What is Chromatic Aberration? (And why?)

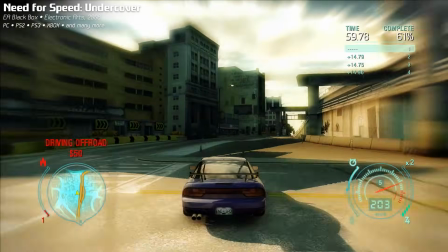[4:10]
Later, in the early 2000s, everyone went cray-cray with bloom to soften the entire image a little.
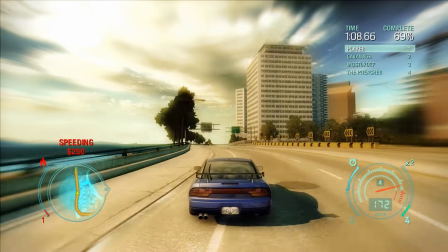[4:19]
Or much more than a little. Then of course there's film grain,
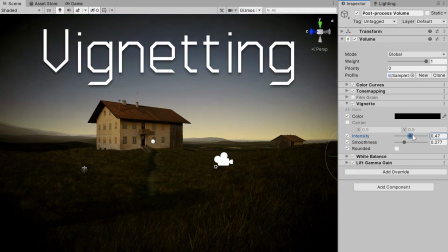[4:26]
motion blur vignetting that's the darkening of the image towards the edges
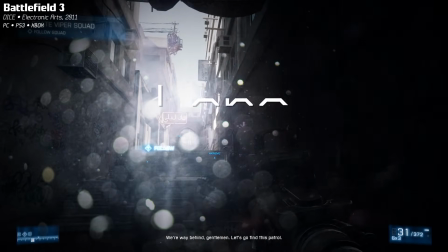[4:32]
let's go find this patrol jesus dirt and drips on the lens and
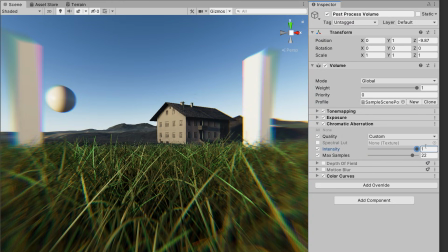[4:38]
of course chromatic aberration in short while lens and camera manufacturers have been trying to mitigate and even eliminate all those unwanted artifacts for decades to be able for you to capture the cleanest footage possible. In CGI and games we just keep piling that shit onto our clinically perfect renderings to make them more… real.
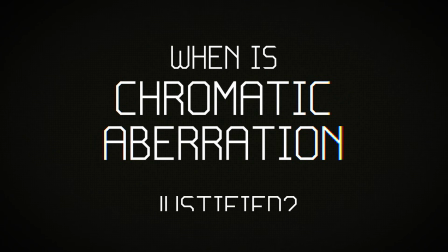[5:04]
So the question is, when is chromatic aberration justified and is it ever? My answer? It depends. When chromatic aberration is used subtly and with purpose, it can work, for example when trying to recreate the atmosphere of a movie.
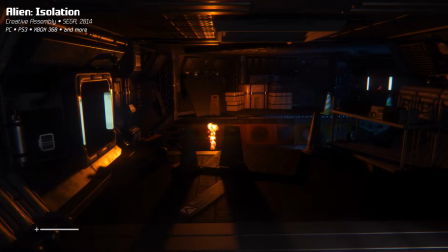[5:25]
Take Alien Isolation for example.
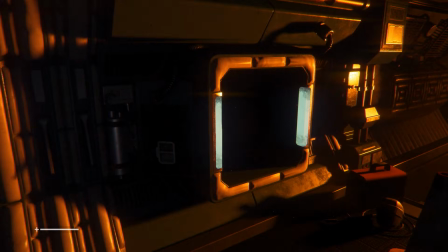[5:30]
The game was intended to look just like the Alien movie from the late 1970s.
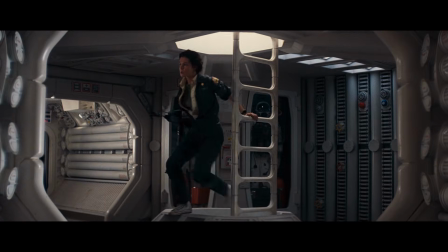[5:37]
Even perfectly recreated props, sets and lighting are not enough.
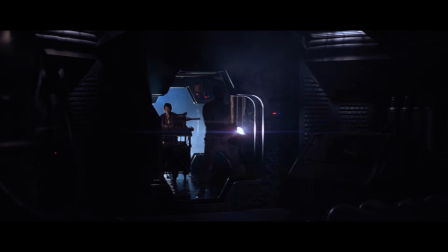[5:43]
To capture the feel of the movie,
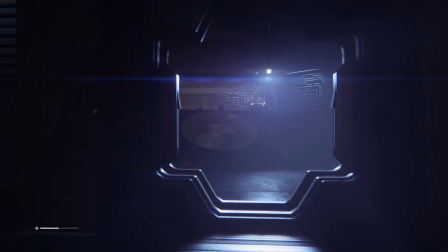[5:46]
it helps if the game appears as if it was shot with the same camera system and film stock as the movie. Personally, I'm a proponent of using chromatic aberration as yet another stylistic tool to communicate certain information to the players visually. Certain modes for example or status effects. effects. You notice it underwater in Inside,
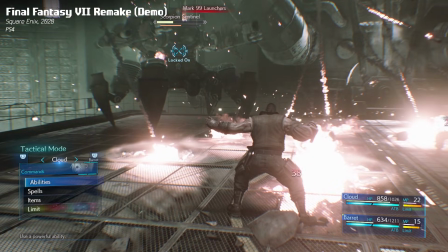[6:13]
the tactical mode in the Final Fantasy VII
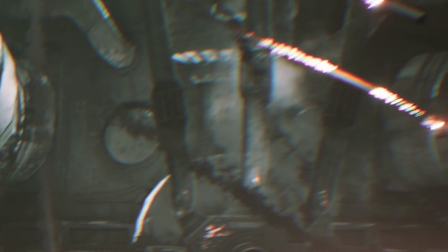[6:18]
Remake or when taking damage in Black Mesa.
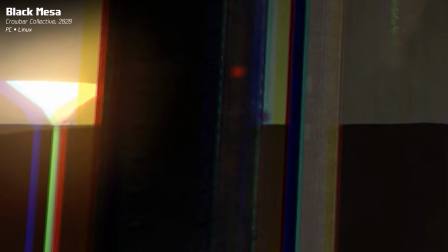[6:24]
A bit much though. As with any other post-processing effects, I feel that Chromatic Aberration shouldn't be in a game just because everyone does it. It should be used subtly and with purpose and as with all the other post-effects Please give players the option to deactivate it if they don't like it So What do you think about chromatic aberration? Do you love it? Do you hate it? Have you never really noticed it before? Please let me know in the comments and I hope this was informative. It was helpful It was at least a little bit entertaining either way Thank you so much for watching and have a great day or evening or morning.